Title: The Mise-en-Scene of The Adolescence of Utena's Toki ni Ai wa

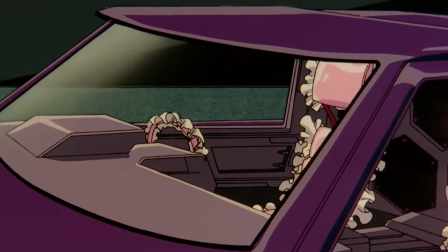Are you surprised? It's a big mistake to think you're the only one who can turn into a car.
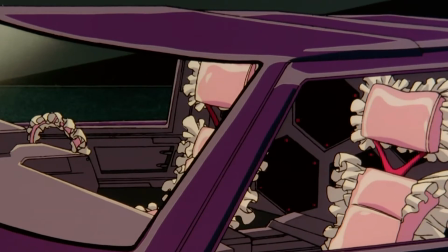I'm a car now, too.
The Adolescence of Utena is an odd film.
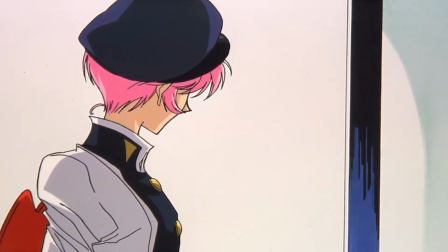Released in 1997 and directed by the acclaimed Kunihiko Ikuhara,
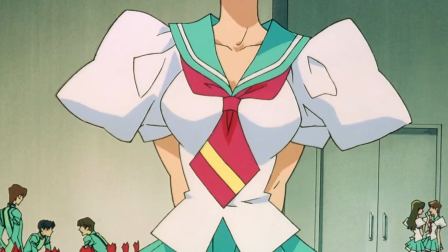the film is related to the earlier 1997 television series Revolutionary Girl Utena.
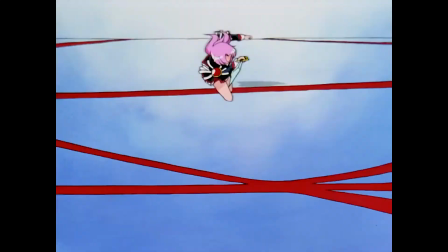Revolutionary Girl Utena follows the story of a girl named Utena Tenjo at Otori Academy who is dragged into a series of sword duels in order to win possession of a girl named Auntie Himamiya,
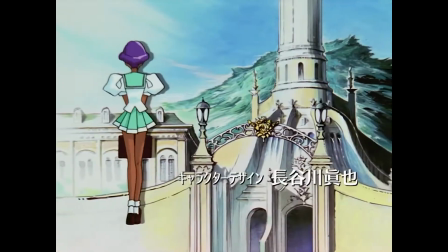dubbed the Rose Bride. The series is very surrealistic and tackles many heavy topics such as gender identity, sexuality, assault, and trauma.
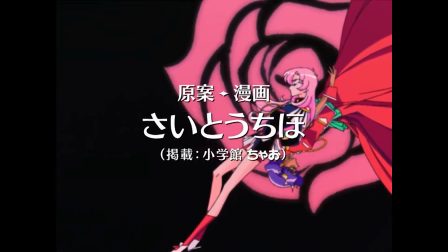The series was especially groundbreaking for 1997 when many of these topics were not being discussed in media at all.
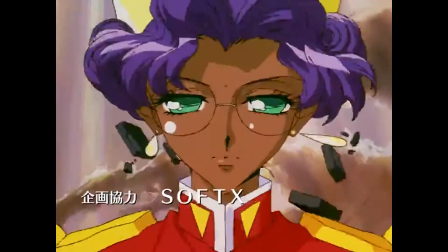After the completion of the TV series, Ukuhara wished to do a telling of the story that heightened the themes of the TV series. and that film ended up being The Adolescence of Utena.
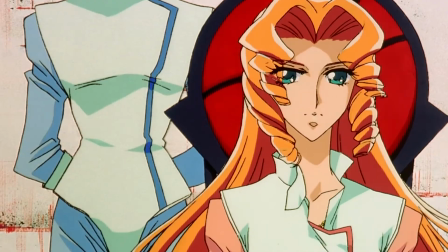Adolescence is both a sequel and retelling of the series, using the same characters in a different context in order to tell a different story connected to the original one.
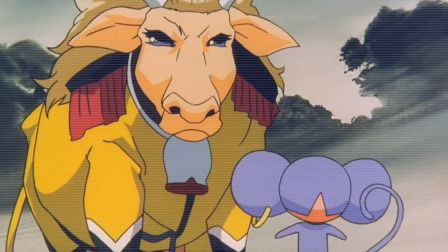The film is famously even more esoteric and symbolic than the series is, and nothing about its meaning comes easily.
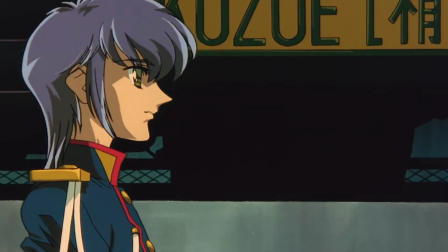Director Ikuhara has even refused to explain certain confusing elements, saying that he wished to leave it up to the viewer's interpretations.
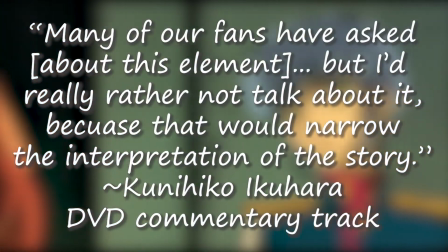In a director's commentary track, he stated, many of our friends have asked about this element, but I'd really rather not talk about it, because that would narrow the interpretation of the story.
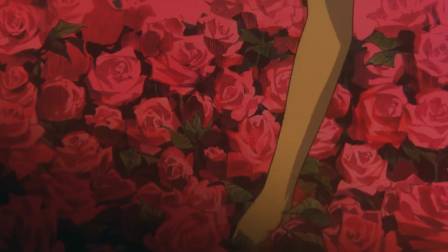I will be analyzing the mise-en-scene of the famous Toki ni Aiwa dance scene and how it contributes to the film's many, many themes.
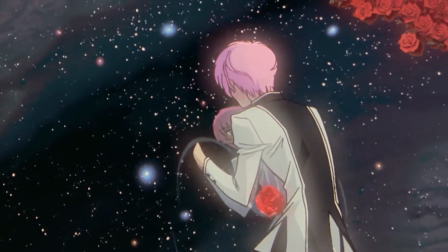One of the most striking things about this scene is the background. Right before the dance, Anthe had burst a water pipe and covered the rose garden with water.
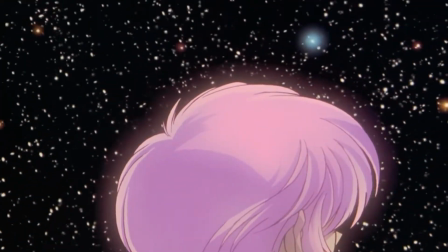This causes the ground to reflect the stars, lending the setting a very dreamlike quality.
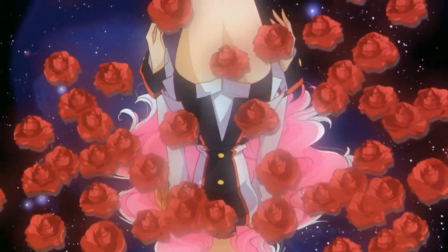The water also causes Utena and Anthe to be reflected on the ground as they dance.
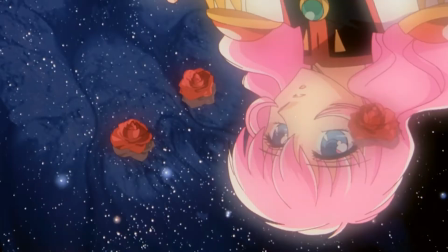The reflections of the two characters are different portrayals of the characters than in reality.
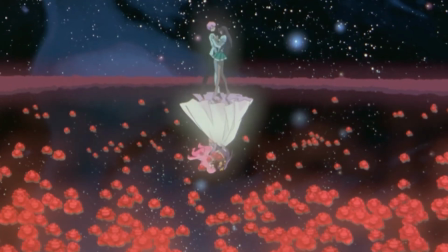While one side shows their current forms, Utena hiding her gender and Anthe in her school uniform, the reflection portrays them as more free.
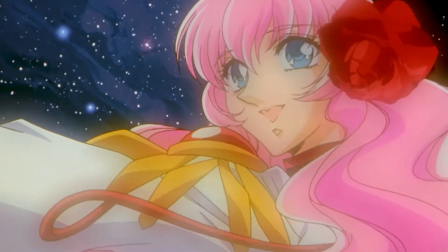Utena is wearing shorts and letting her hair flow three, while Anthe is wearing an outfit that resembles that of a princess.
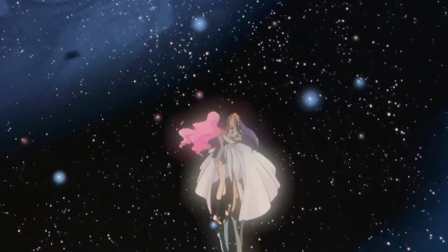This relates to one of the film's central themes, which is that of growing up.
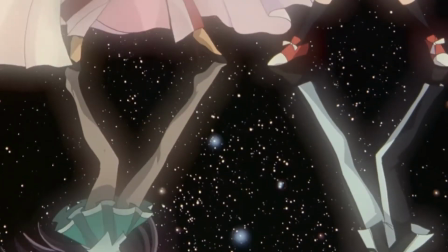Utena and Anthi may still be teenagers at 14 years old, but they're on the cusp of growing up and becoming more comfortable with themselves.
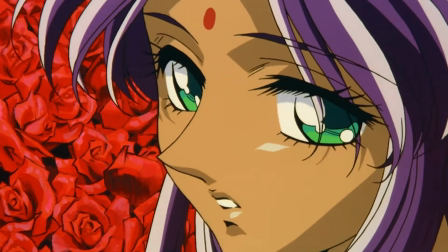The image of the ideal self is especially important to Utena, who's very confused about her gender identity.
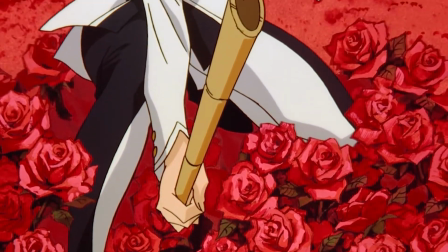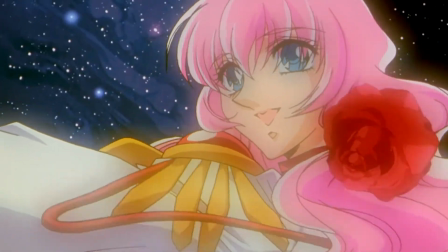This scene is also shown in a way that confuses the viewer as to what is a reflection of what is the current Utena and Anthi.
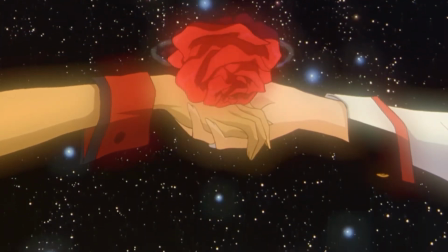Near the end, it seems like they are right side up, but a rose floats from the bottom of the screen and is revealed that to have been their dream reflection the whole time.
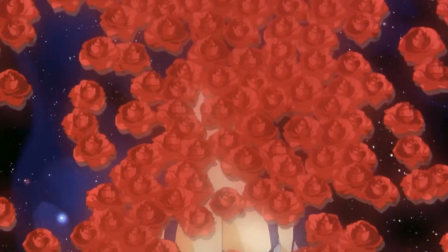Speaking of roses, they play a big part in this scene, taking place in a literal rose garden. The rose garden is high up in the surrealistic skyline and only has one entrance into it.
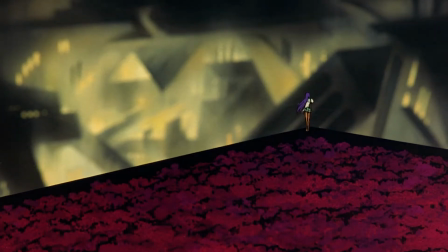It's far away from anything else from but visible to all. This represents Anthe's status as the Rose Bride.
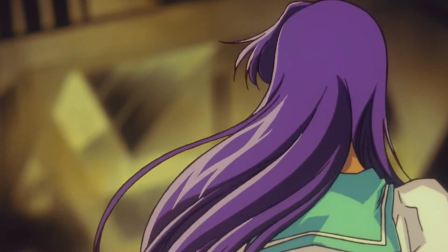In a position where people are fighting over who gets to be in possession of her, aside from Utena who's sympathetic, but she has no power to change this.
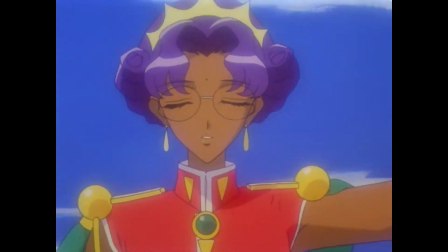This is especially evident in a TV series where she's even more passive than in the film. Anthe is tied inherently to the roses.
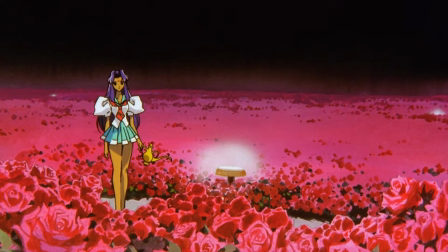They represent her.
Utena, it's late! What's the matter?
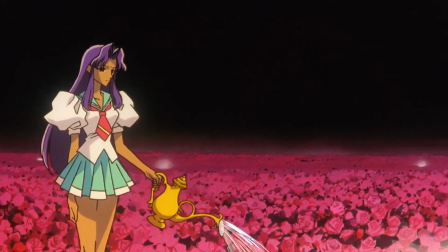You're tending to your roses at this hour? Well, I am the rose bride.
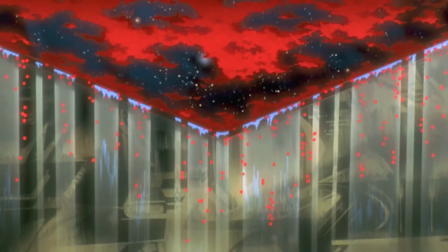This is why the roses spilling over the edge of the garden during the dance is so significant. They're falling because of the water covering the garden, something Anthe did herself.
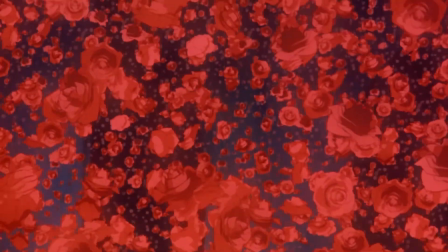This is showing that she is finally taking agency in freeing herself from her prison without any help from others like Utena.
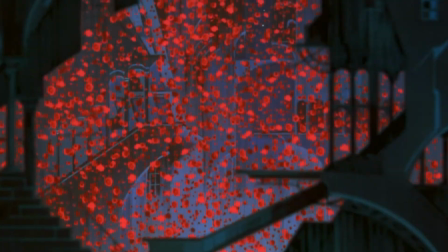As the thousands of roses fall from the garden, it represents how Anthe is choosing her own future for once.
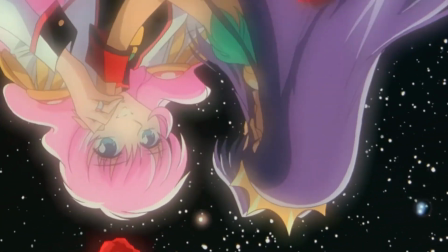This ties back to the reflections representing their future, something Anthe had no control over beforehand.
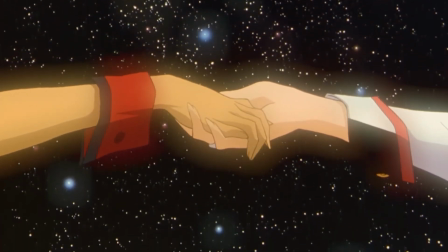In conclusion, the mise-en-scene of the Tokimi Aiwa scene of the adolescence of Utena is a microcosm of several of the film's themes.